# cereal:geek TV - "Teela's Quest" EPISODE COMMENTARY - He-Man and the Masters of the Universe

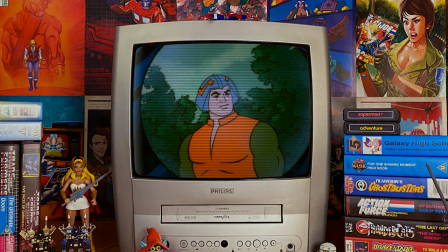13:04 Many years ago I was watching this episode and it kind of dawned on me. the design is clearly supposed to be vincent price look at the face the
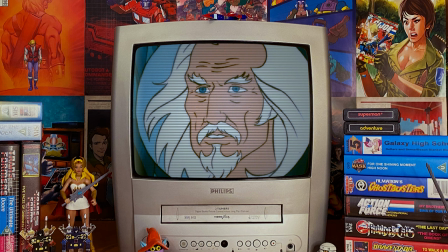13:12 gaunt features the facial hair and the eyes especially the eyes it is utterly vincent price so now we get to see the adventures of a
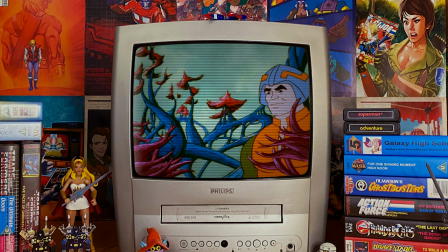13:21 young man at arms kind of like a young indy jones sadly we don't get to see a young version of merman that would have been a pretty
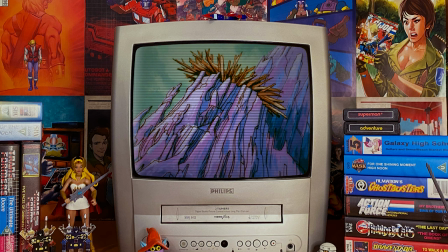13:28 interesting visual but we do get to see the fishmen their first and only appearance in the series unless you count the one fishman that shows up
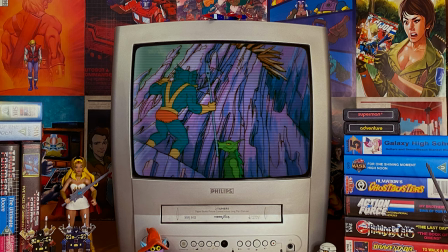13:35 in the episode The Heart of a Giant, episode 65, but we won't count that. This is such a great flashback as well.
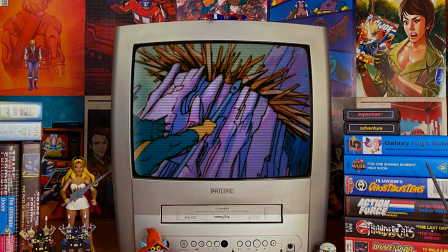13:41 Everything about the structure of it is perfect. And the direction, the camera tilts, the pans from the top of the mountain to the bottom, it just creates such a wonderful sense of height.
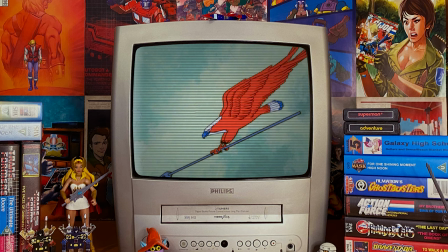13:51 Man at Arms is clearly an accomplished mountain climber or mountaineer.
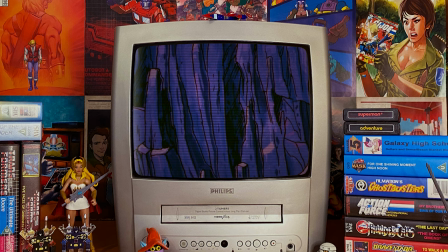13:55 It's also fantastic to see one of the evil warriors play such an incredibly important role in the history of Eternia.
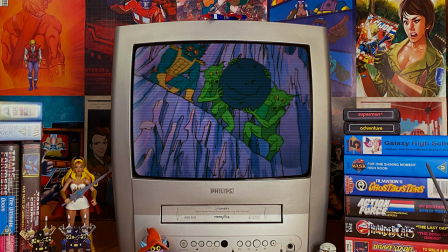14:01 I mean, given how Merman and most of the evil warriors would end up in the series as bumbling oafs?
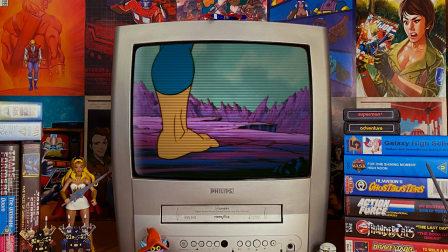14:06 Merman is anything but bumbling in this story. He's pretty terrifying when you think about it.
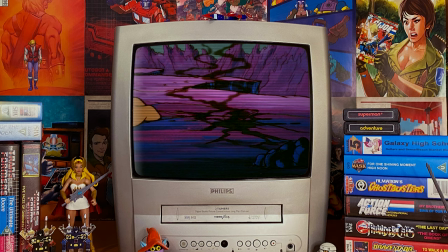14:10 The Ocean Warlord is strengthened by the deep intonations of Alan Oppenheimer's voice and
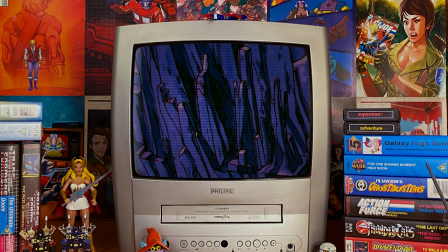14:15 the wicked facial expressions given to him by the animators throughout this particular episode.
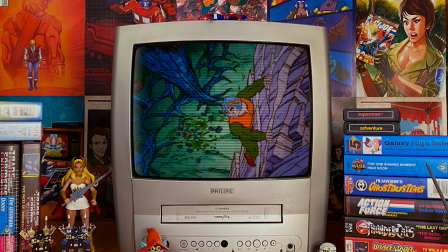14:20 Merman's passion for this mission and his drive as seen here in the flashback is unrivaled.
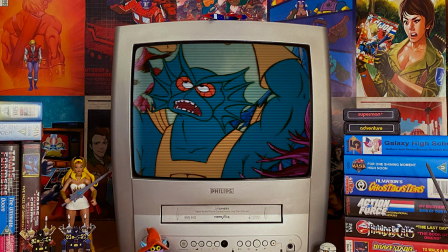14:25 He is driven to kidnap Teela in the present day in order to seek vengeance on man-at-arms.
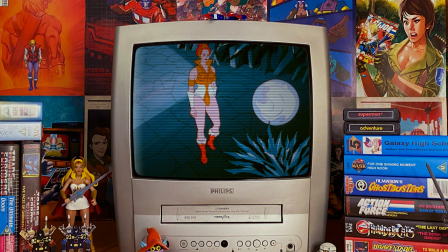14:30 For an incident, that occurred 20 years ago. This is not the Merman we come to know in the series, and it's a shame.
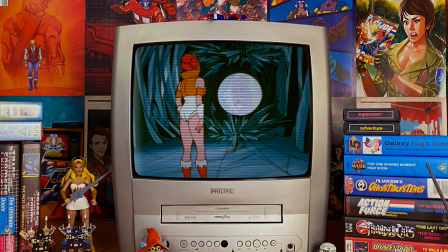14:38 I've always loved the moment in which the flashback comes to a grinding halt and the fishman attacks Teela.
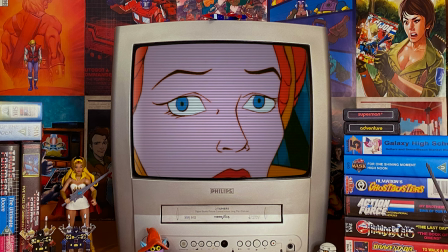14:43 The way in which the camera moves to create a sense of both urgency and drama is perfect,
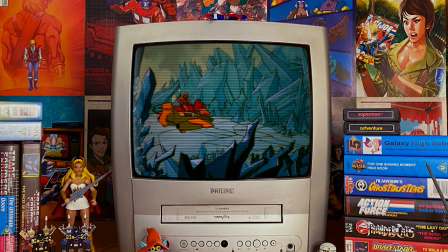14:48 and once again shows what you can achieve with a limited budget and perfectly timed animation.
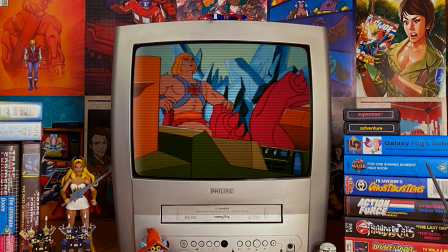14:53 Actually in the script, the moment was less startling and more action based. Teela fights the fishman, only to be overpowered with Merman entering the Oracle's cave shortly after.
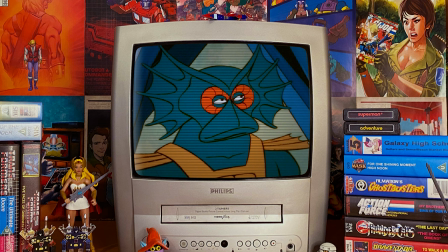15:01 The changes made here, presumably during the storyboard process, were, I think you'll agree, infinitely better.
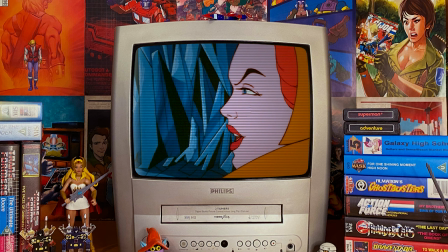15:07 And as I said earlier, Teela is no damsel in distress. Yes, she's been captured, but she's ready to take on Merman and the fishmen without any hesitation.
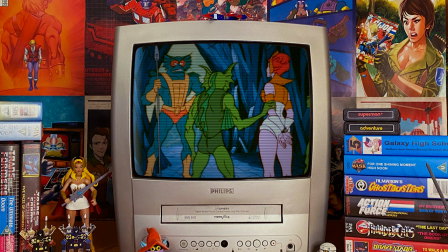15:16 Again, Merman is given a great backstory with him referring to Man-at-Arms as his old enemy.
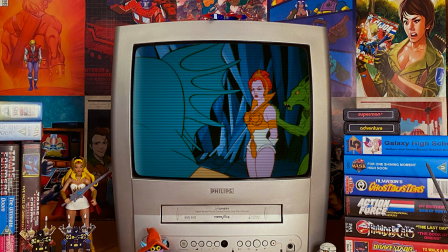15:21 It's hard to imagine anything close to this kind of dialogue coming out of his mouth in the latter half of the second season of the show.
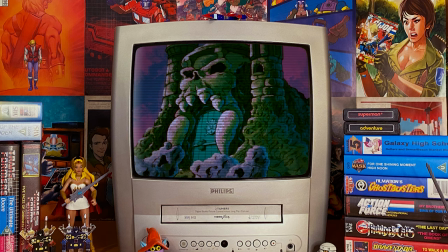15:28 Whenever Merman refers to Man-at-Arms it's always with an angry disgust.
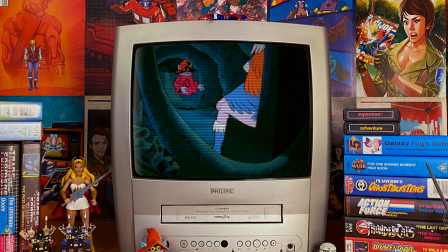15:32 There seems to be a historic rivalry between the two men at work here that goes beyond just the flashback we see.
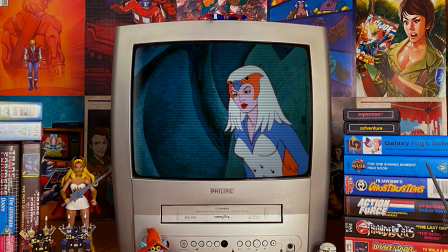15:38 Ah, what could have been with the series had it stayed the course. Don't get me wrong, I love this cartoon and it is perfect in so many ways,
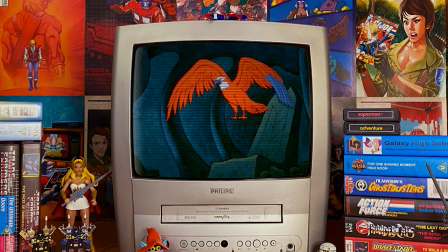15:46 but when you look at these early episodes it's obvious just how focused on creating a vast mythos the writers were.
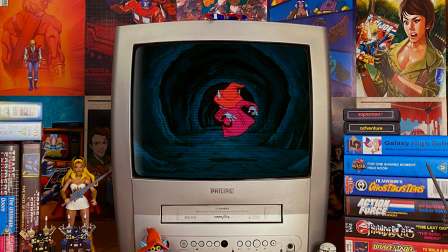15:54 And here we get a brief moment at Castle Grayskull. I understand why this scene is here, although I think it's kind of unnecessary.
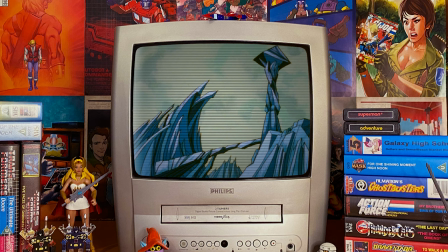15:59 If the sorceress had showed up later in the episode, we'd all be perfectly accepting of that fact.
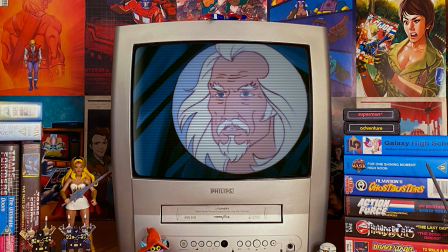16:04 The shot of the sorceress transforming into Zoran flying directly over Orko's head, prompting him to disappear, would later be reused in the time corridor.
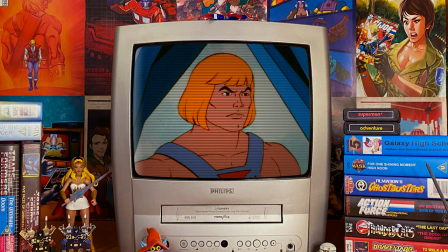16:12 I say later, that's two episodes from this one. In this scene between He-Man and the Oracle, we get to hear John Irwin's range as he speaks of the heroic powerful tones as He-Man as well as the softly spoken tones of the Oracle.
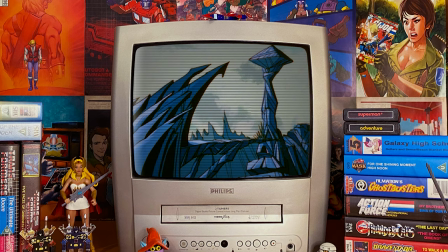16:23 Yeah based on this scene alone I'd love to have seen the Oracle return. Just have a one on one with He-Man.
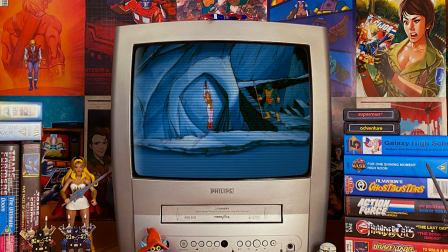16:29 And once again the filmation background artists deliver the goods. The Crystal Sea looks magnificent in these shots.
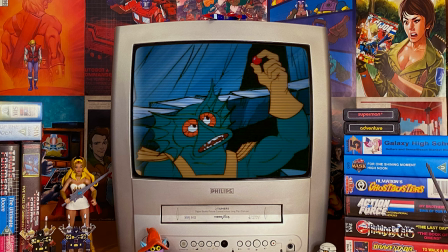16:36 That said I still don't feel a sense of dread from these backgrounds as I'm supposed to. It actually makes me want to visit.
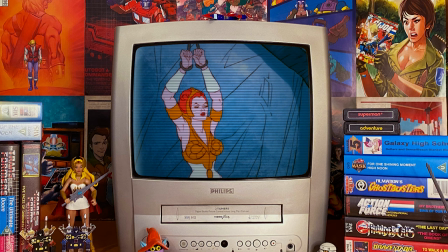16:41 Maybe there's like a brochure or something. Come visit the Crystal Sea. Come and see the sites. come see where Teela was nearly sacrificed to an evil sea demon or maybe not.
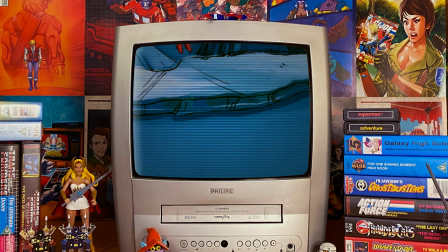16:50 In a really nice piece of writing Merman begins to tell Teela that he had once selected a victim.
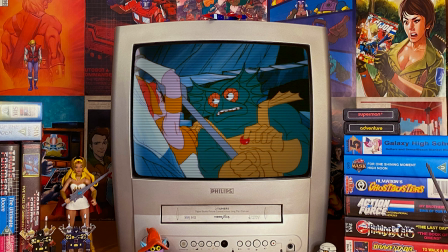16:55 Although he never mentions Zor the Falcon by name it is strongly implied that he knew the great bird was rather important which is odd given that every other appearance Zor makes in the series the villains have no idea as to the identity of the falcon and I don't mean the identity the secret
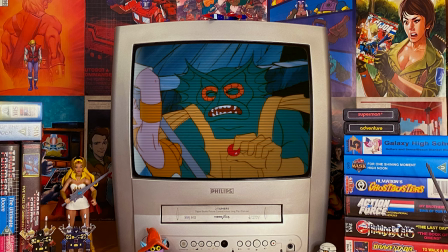17:10 identity of the sorceress they just don't seem to acknowledge Zor as a character.